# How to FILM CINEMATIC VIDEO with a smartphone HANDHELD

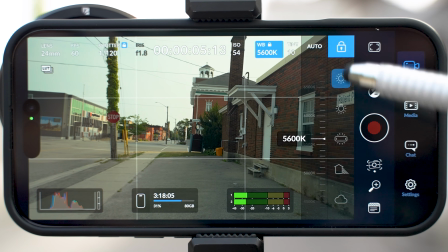I will also set custom white balance and lock it.
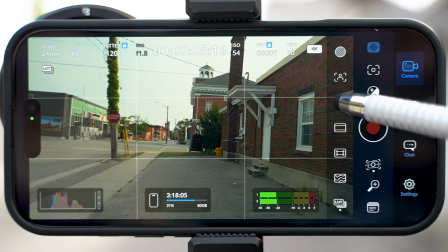The only other two settings I like to enable is grid to help me to keep horizon straight and stabilization.
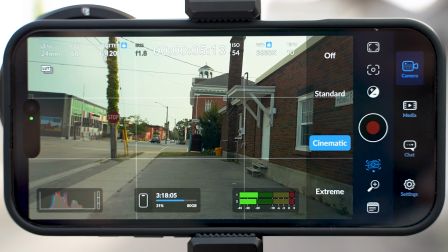I generally like to use cinematic, but if I really need steady shot, I sometimes option for extreme.
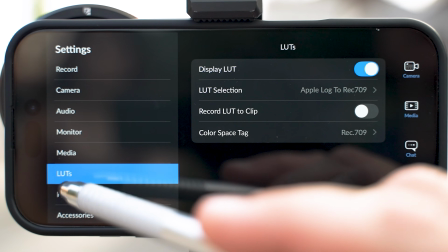Now that I have everything set, I can actually save it as a preset in the settings.
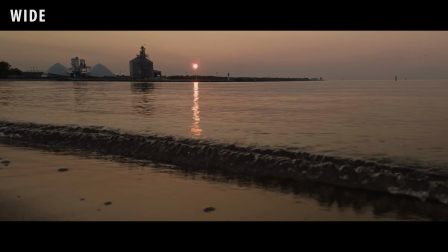Every time you are filming, think of the variety of shots you can achieve.
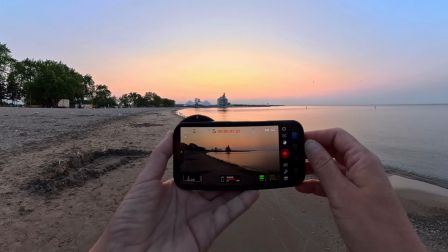Don't just film wide landscape. Think of 3 types of shots you should always aim for.
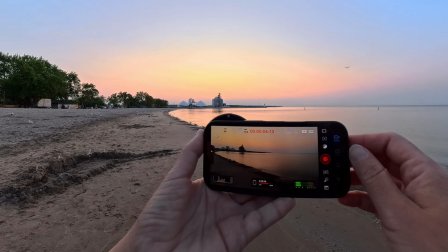Wide shots to establish the scene.
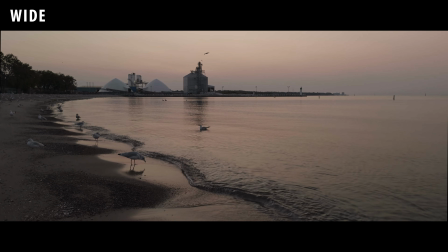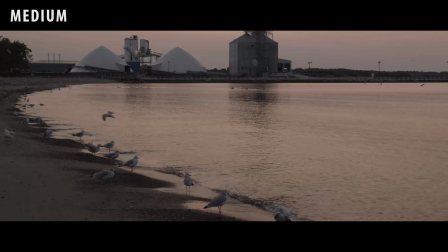medium shots to focus on a subject within the scene.
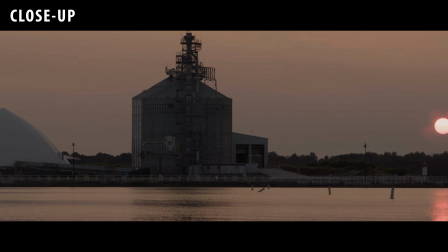The third type of shots you want to focus on as well are close-up and detail shots.
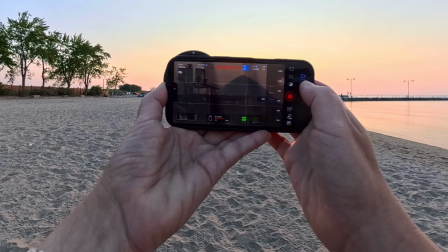And here comes another important tip if you will be filming with telephoto lens, such as 5x.
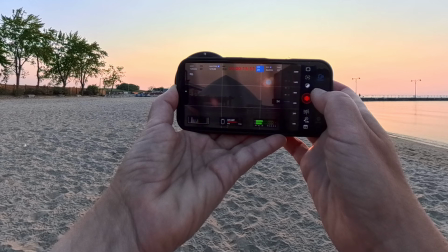The movement has to be extremely slow. Notice how slow my movement is.
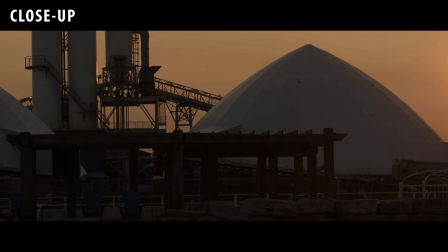If you end up with footage that is still shaky, you can always slow it down to get rid of most of it.
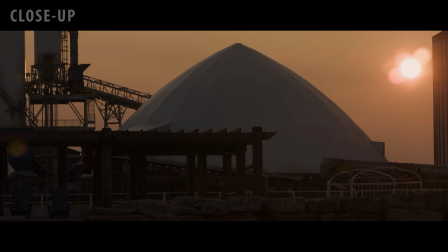Here is another tip for achieving really cinematic shots.
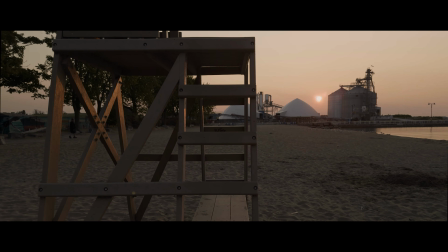Shoot in layers for depth. Frame your shots with a foreground, midground, and background.
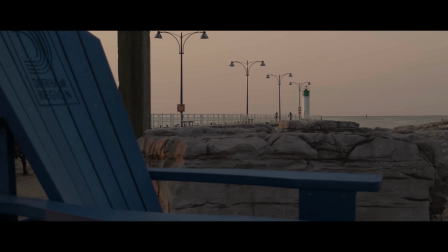Let's dive in deeper and explore shots that help you achieve the same results.
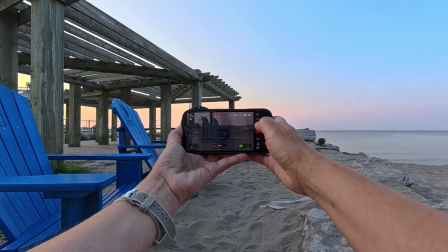In this first shot, I am just panning sideways.
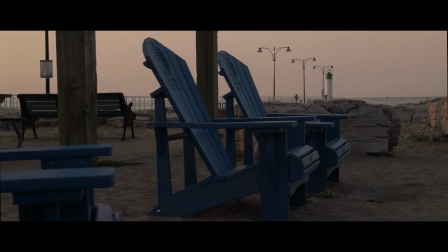I decided to lock the focus on the foreground objects that are the blue chairs.
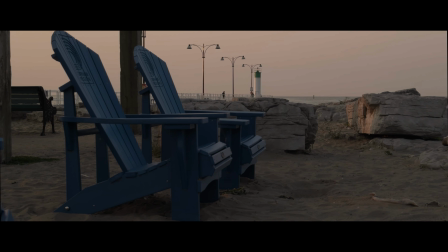The far background is blurry, but since it's such a deep far background, it is giving us a sense of depth, the space.
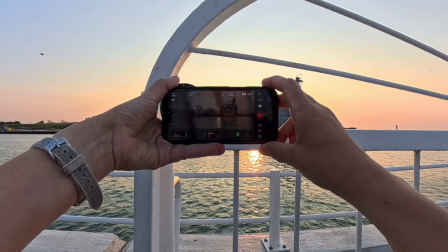In this shot, I'm just using gate that is now open as a foreground.
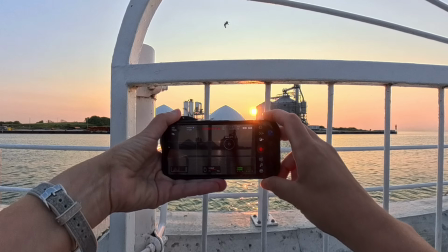Before I hit the record button, I made sure I focused on the far background and locked it.
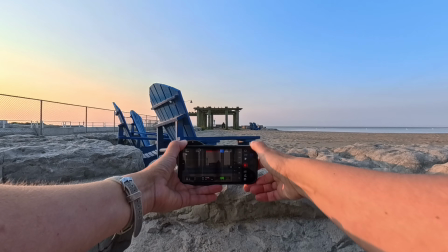Another example is here. A woman is sitting on the bench enjoying sunrise.
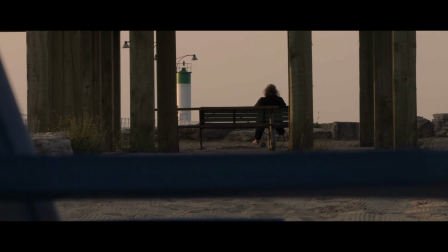This is slow reveal. I am just using rocks in a foreground to create the extra layer.
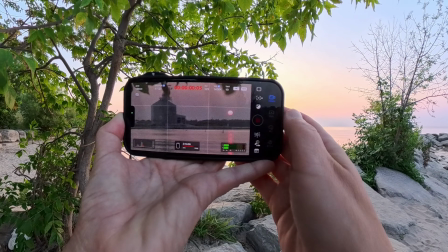The last shot is quite simple. All you need to do is find branches with leaves.
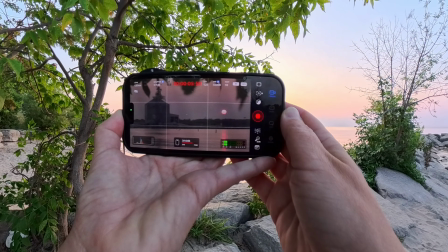Here I'm just using leaves to create a framing in the shot since the sky is so empty.
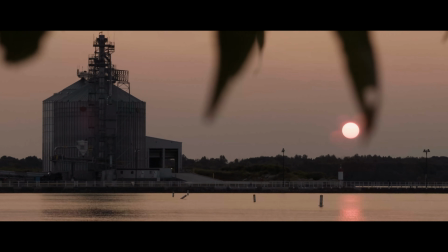There were no clouds and unfortunately the sun was quite red as we are dealing with many forest fires this summer. Whenever you are about to shoot another clip where you use movement, ask yourself, what is the purpose?
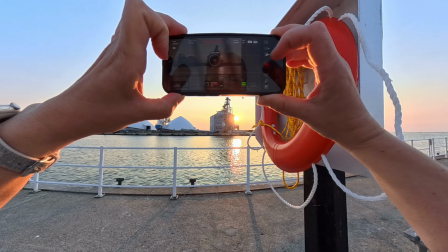Here are some examples to help you understand better what I mean. Let's film a transition.
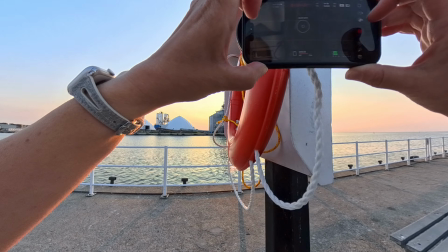In this first shot, I'm just panning to the side, filling up the frame with pole.
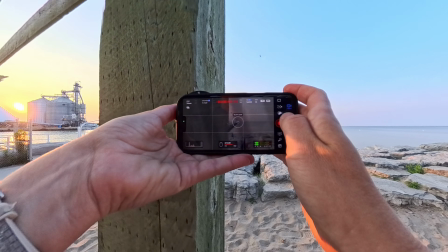In the next shot, I continue the same movement, starting from pole, revealing the scenery.
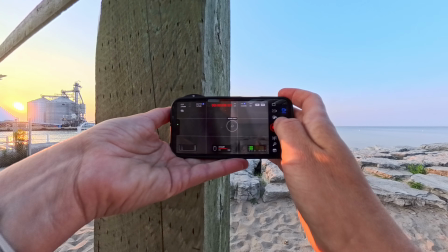Always make sure you lock focus on the far distance.
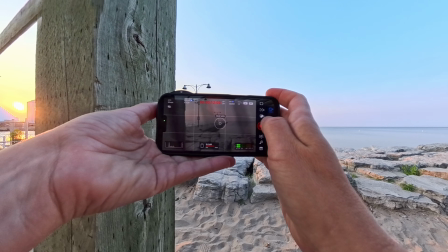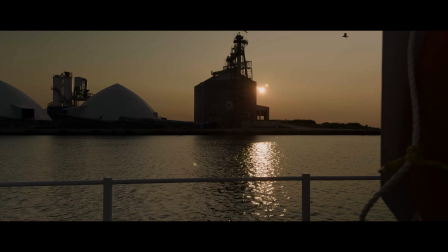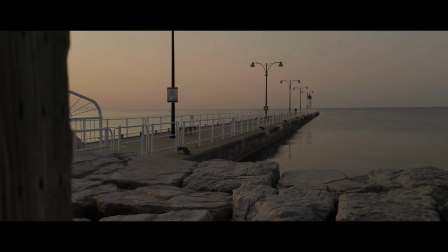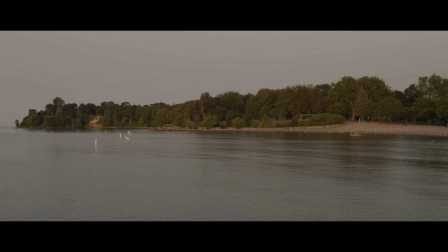The purpose of this long shot is to show off the whole location. This is the main beach.
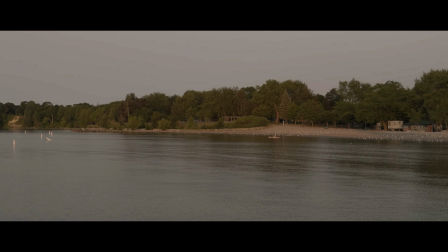As it is early in the morning, it's empty. However, throughout the day, it's full of people.
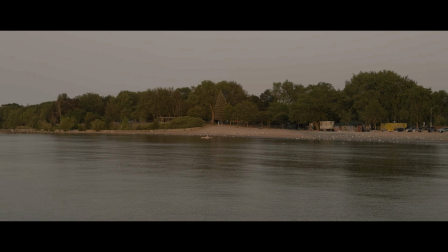It gets quite busy.
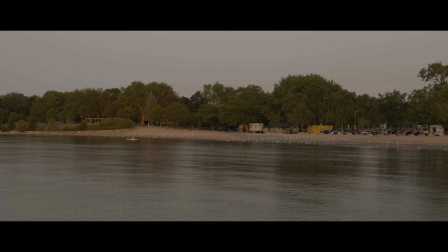The fun filming part is done. What will make the footage look really cinematic is proper color grading.
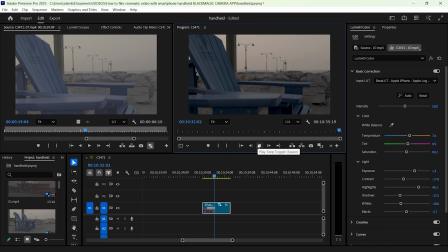And that is the key. The raw footage might look a bit flat, so we need to enhance the colors. Boost the warmth and saturation in the oranges, pinks, and yellows of the sky. Add a slight coolness with blues or teal to the shadows to create color contrast.
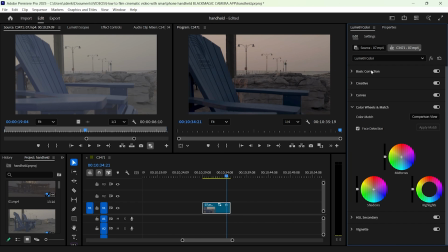Just don't overdo it. The very last and the most important part is here when it comes to video editing, and that is sound design.
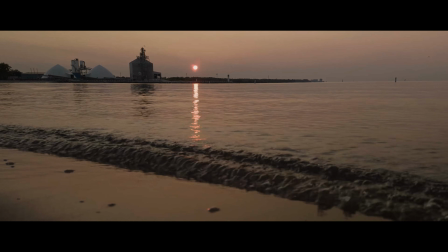When you film with a smartphone, the microphone will pick up wind noise.
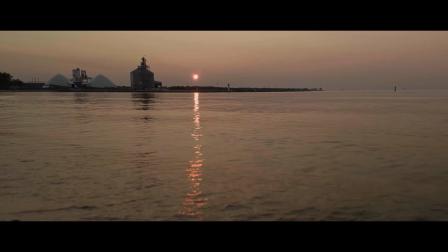Remove it.
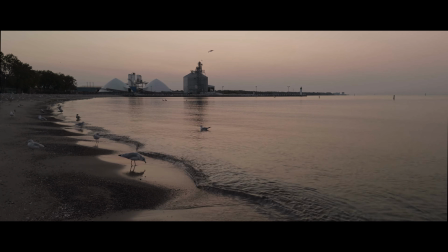Add a cinematic music track that matches the mood and layer in high-quality sound effects like gentle wind,
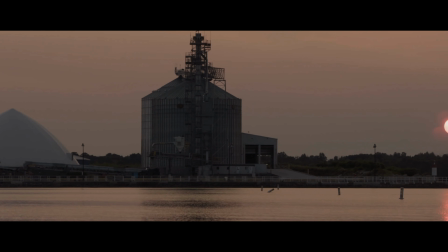birds chirping, to make the scene feel immersive. If you are brand new into smartphone filmmaking and you're finding that all of this is a little bit too overwhelming,
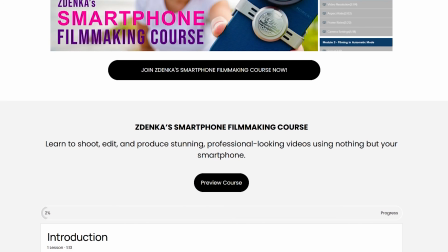I have smartphone filmmaking course available that I will link below for those interested. Give it a thumbs up if you like this video, don't forget to subscribe for more, and I'll see you in one of those next. Ciao, ahoy!